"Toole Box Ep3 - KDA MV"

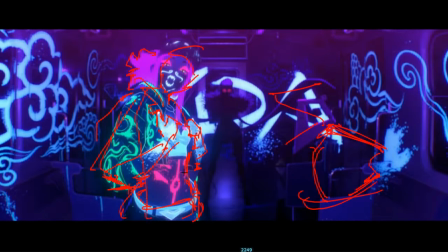256s
So we're getting this like nice stretch on this side, and then there's like a more of a compression on this side. You know what I'm saying? I'll draw over that with white so it's a bit easier to.
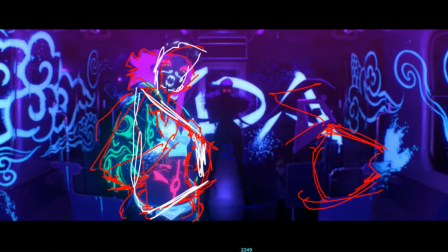271s
And then the head is leaning this way as well, and sort of looking over this shoulder, which is also adding to the appeal. Like, you could probably do this pose straight on, like this.
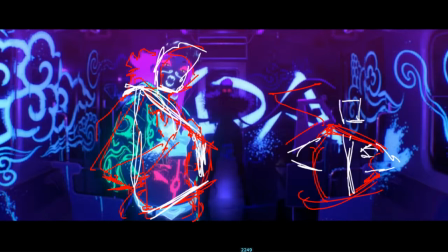285s
With both, you could see like both of the elbows, but it wouldn't have the same, like these are the hands holding the jacket. But it wouldn't have the same kind of appeal. And this whole video is like, it's all appeal.
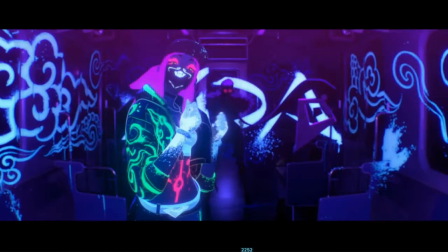301s
It's great. Oh yeah, So here's the spacing when she like pulls forwards.
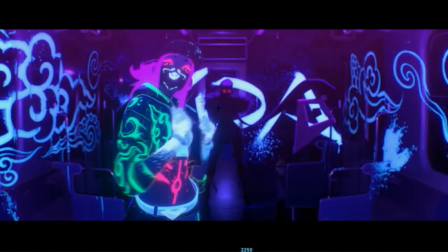307s
And you can see like, it's not just the hands that are coming forwards. Like the whole, gonna go back to red.
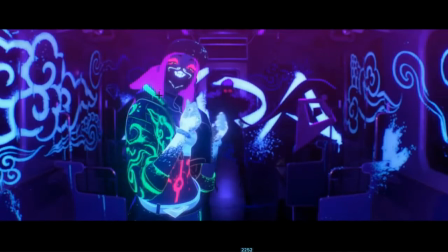316s
The whole torso, like the whole, what do you call this, arm. And even this part of the hips is moving forwards as well.
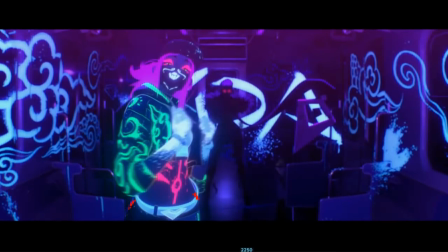324s
Like it's one of the things that I think a lot of more beginner animators struggle with, students, animators, whatever you want to call them, people who are new to animation struggle with, is isolating movements.
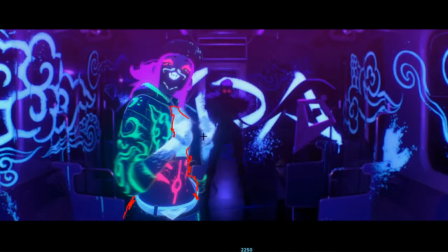338s
Like they figure that, okay, so this is a movement where these hands are gonna pull on this jacket and then let go, right?
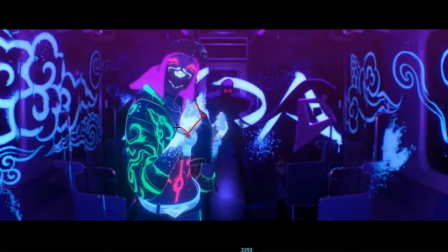347s
And then what you end up seeing is exactly that. The hands end up going into IK and they pull on the jacket and the jacket moves, but the hips stay exactly planted, you know, like I think they don't like, and the same with
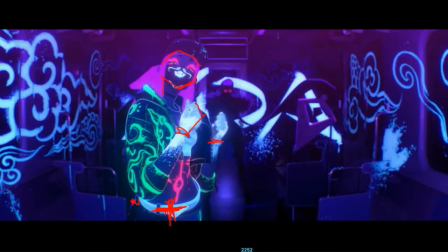362s
the head, like the head might not even rotate as a result of this, and maybe even the torso doesn't move. It's just the hands pulling on the jacket.
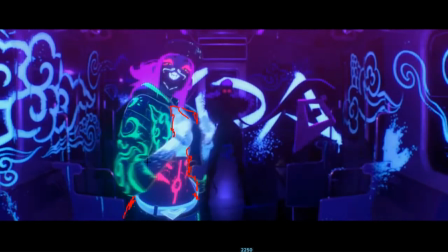372s
So yeah, I love the way that in this they've basically got the entire body into the movement.
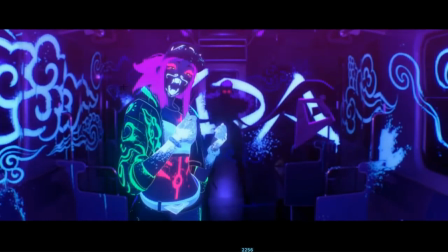378s
And if you look at the hair as well, the hair's doing some interesting things.
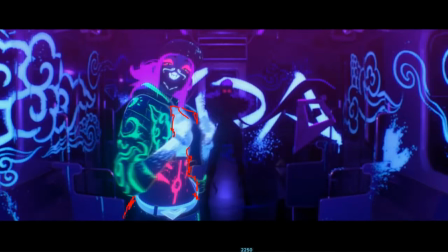383s
I'm just gonna turn off my drawings for actually, yeah, turn off the drawings for a sec, just so that we can look at the movement.
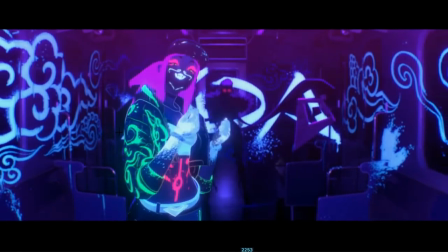And you can see like as, drawing's gonna come back on,
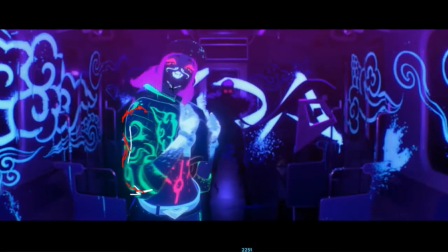405s
as she lets go of this, you get this sort of like nice scoop movement with the tip of the head, like it comes forwards
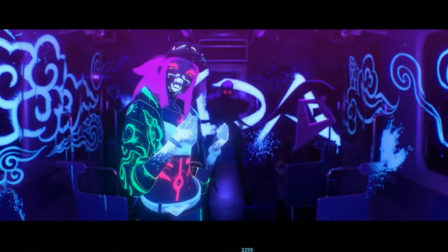413s
and then relaxes back in down here, which is also happens to be like when she's saying the line, like this accent right here is happening on the head, scoop.
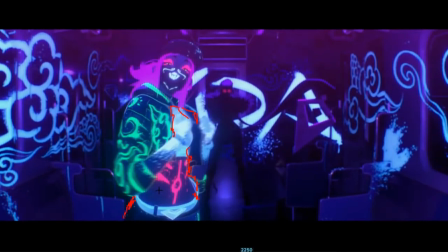427s
Which is like a bit of an attitude thing as well, I think. Like you get a sense of like her personality in this head movement right here.
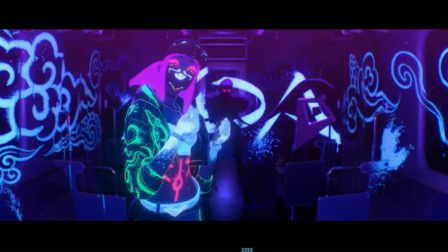433s
So you can see like through the motion of we're gonna have her pull her jacket forwards and do this movement.
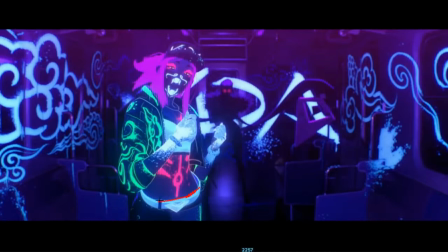441s
We've also built in a nice little like moving hold on these hips, so she's not completely stationary, and also this personality beat on the chin, which is like pretty sick.
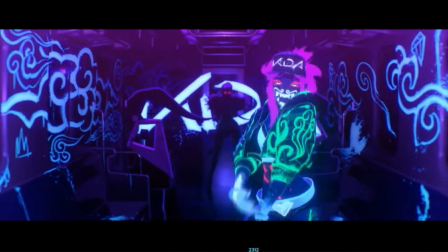454s
I'm gonna skip ahead right here, because I realize that I've been going for about 8 minutes already.
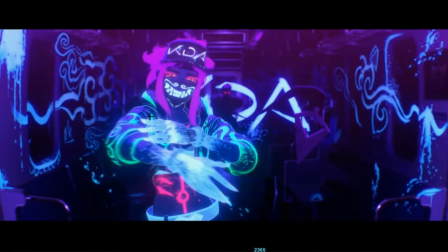462s
And tackle this last part, because I really love
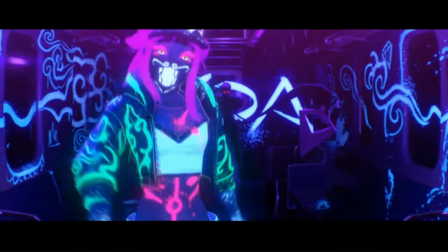468s
like the layering that they've got going on through here. So she's like bouncing, right?
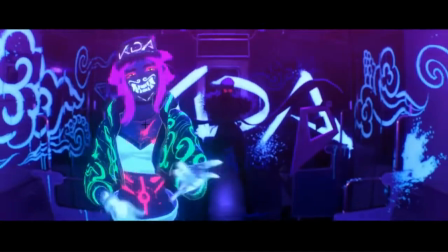474s
She's like jumping up and down. Jump, jump, jump, jump. Let's just trace the bounce of the hip.
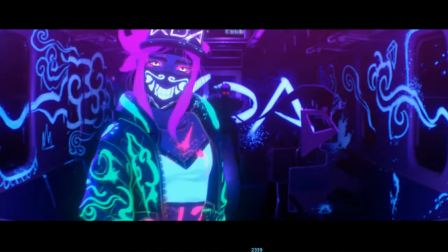484s
Actually, let's trace the bounce. Interesting thing here, look at her hair.
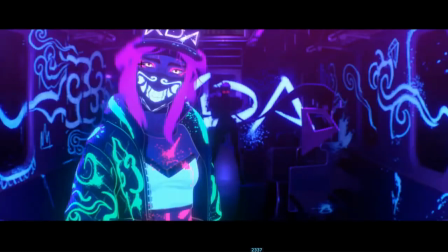489s
It's as if it's finishing like a simulation from a previous move, which I'm fairly sure the hair in this is actually simulated.
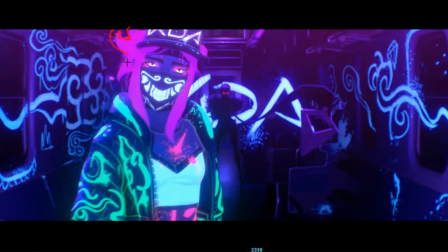495s
Look, it goes from down here to up here over one frame. That might actually be a mistake, I don't know.
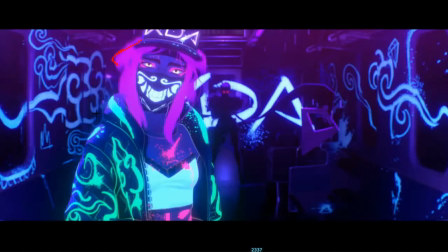501s
Or maybe like in the, we get the sense that she was previously jumping, maybe it's not a mistake, yeah.